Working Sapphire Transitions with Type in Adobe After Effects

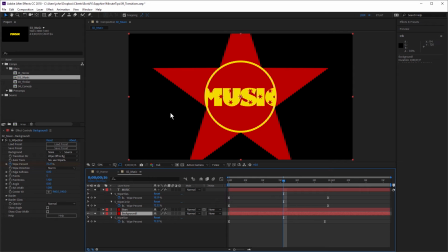So wipe star, not necessarily being used as a transition, but allowing me to create a really quick star shape and animate that in quickly and easily.
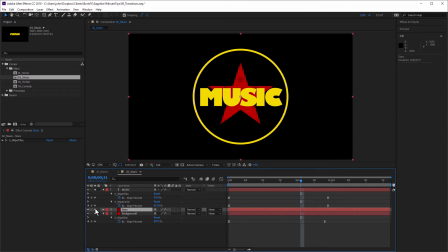And I've got one more layer sitting above that, which is also a red solid, and I've got sapphire wipe tiles applied to that.
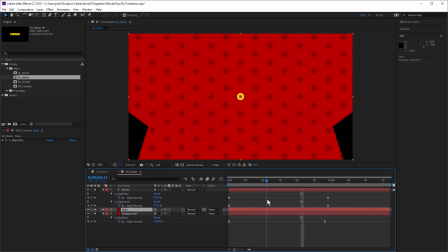and you can see I'm not doing anything as far as transitions go with wipe tiles but I've just set it to a white percent of about 25 and that's given me this star shape which is filling up this background and we don't see that in the transparent areas because I have this button
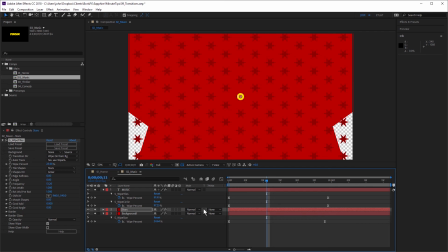clicked here which is preserved transparency that's a really nice way to crop out those areas So I'm using the transition purely as a device for creating a more interesting background.
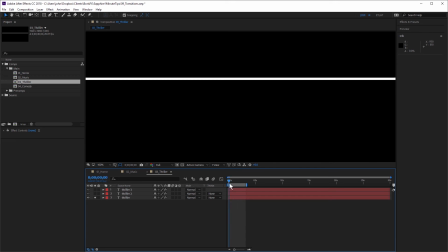In the next example, I've created more of a thriller style. And you can see I have this thriller text applied.
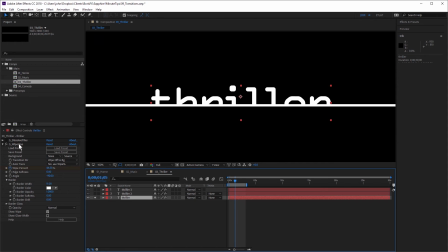And I've started off with sapphire white line. You can see I've set the border color to white. And I'm animating the white percentage. You can see I'm animating that from 57% to around 38% just to reveal that text.
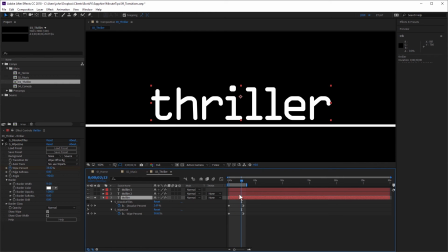So that's an interest during reveal, but I've made it more interesting by adding Sapphire Dissolve Tiles.
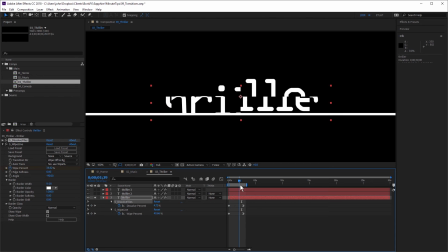You can see I've also animated the Dissolve percent for Dissolve Tiles, and that gives that a really nice, interesting fractured look.
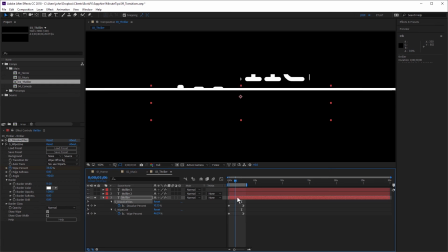So combining two transitions together to reveal the text.
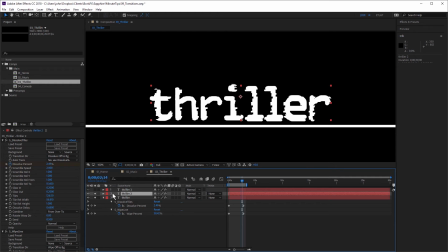Now I've duplicated that text and put it on top, and for the duplicate I have both of those effects applied,
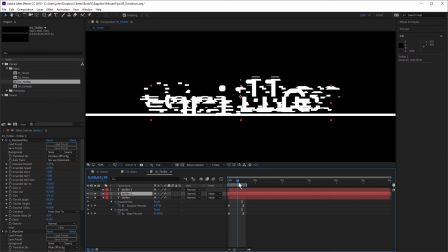but I've just modified the Dissolve Tiles setting slightly. to break the text up even more.
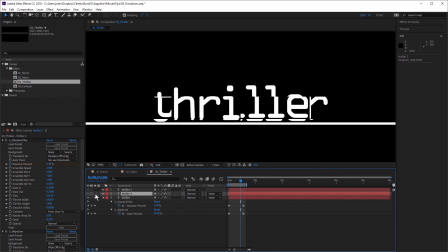So turn that on and off, just like that, to add a little bit more detail. And then duplicated the text again, and for this one, once again, we still have the same wipe line and dissolve tiles, but this time I've used wipe dots as well, just to fill that up with dots.
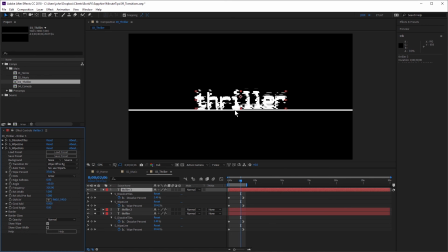And you can see wipe dots doesn't have any animation. It's purely used just to fill that top layer with some dots.
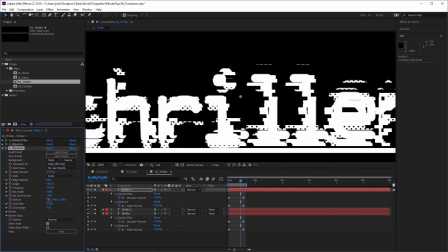If I adjust the frequency, you can see I can change the amount of dots in there.
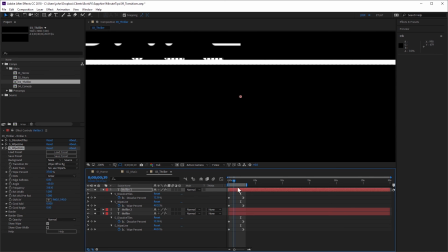So layering Sapphire transition effects on top of each other can result in some really interesting looks.
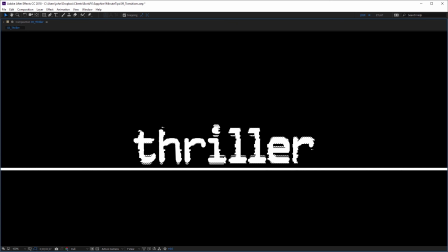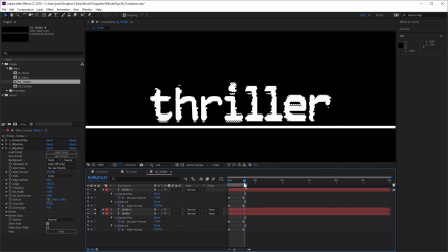And that is also that I haven't fully completed the dissolve so that we're left with this nice fractured look at the end. Not too much because I definitely want the text to be readable, but that's much more interesting than fully dissolving all of those layers just having standard white text again.
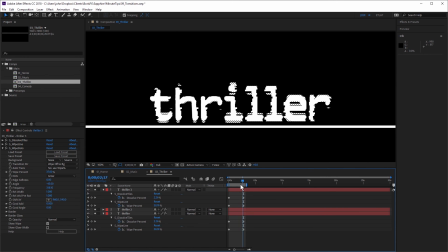So even if I didn't actually add any animation to this I could have set this up in this way using sapphire transitions to get a really nice grungy look to this text.
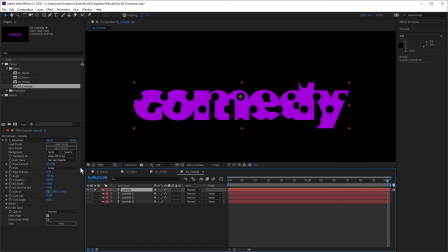In the last example I have this comedy text and I have sapphire wipe dot supplied and if I just adjust the white percent you can see I can wipe of text on and off. But what I did for this was I duplicated the text a couple of times.
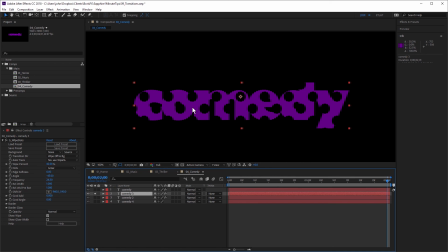You can see here I have exactly the same text, slightly different colour and a slightly different frequency and white percent and by doing that I'm getting this kind of 3D or faux 3D look. And then adding another layer and modifying that slightly again, you can see I've made that even darker.
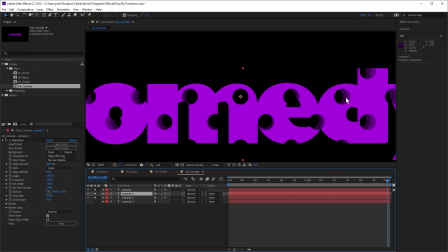That helps even more to make this look like it has some depth.
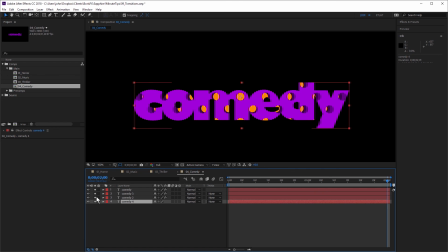And by adding the text again at the bottom, and actually not applying any effects to this one, you can see that's just filled with this orange yellow,
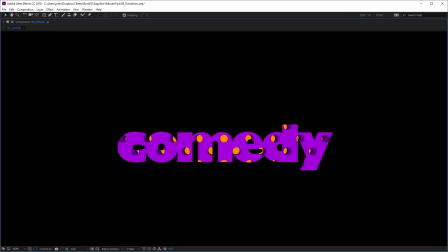I'm getting this really nice effect where this text looks like it has 3D holes in it.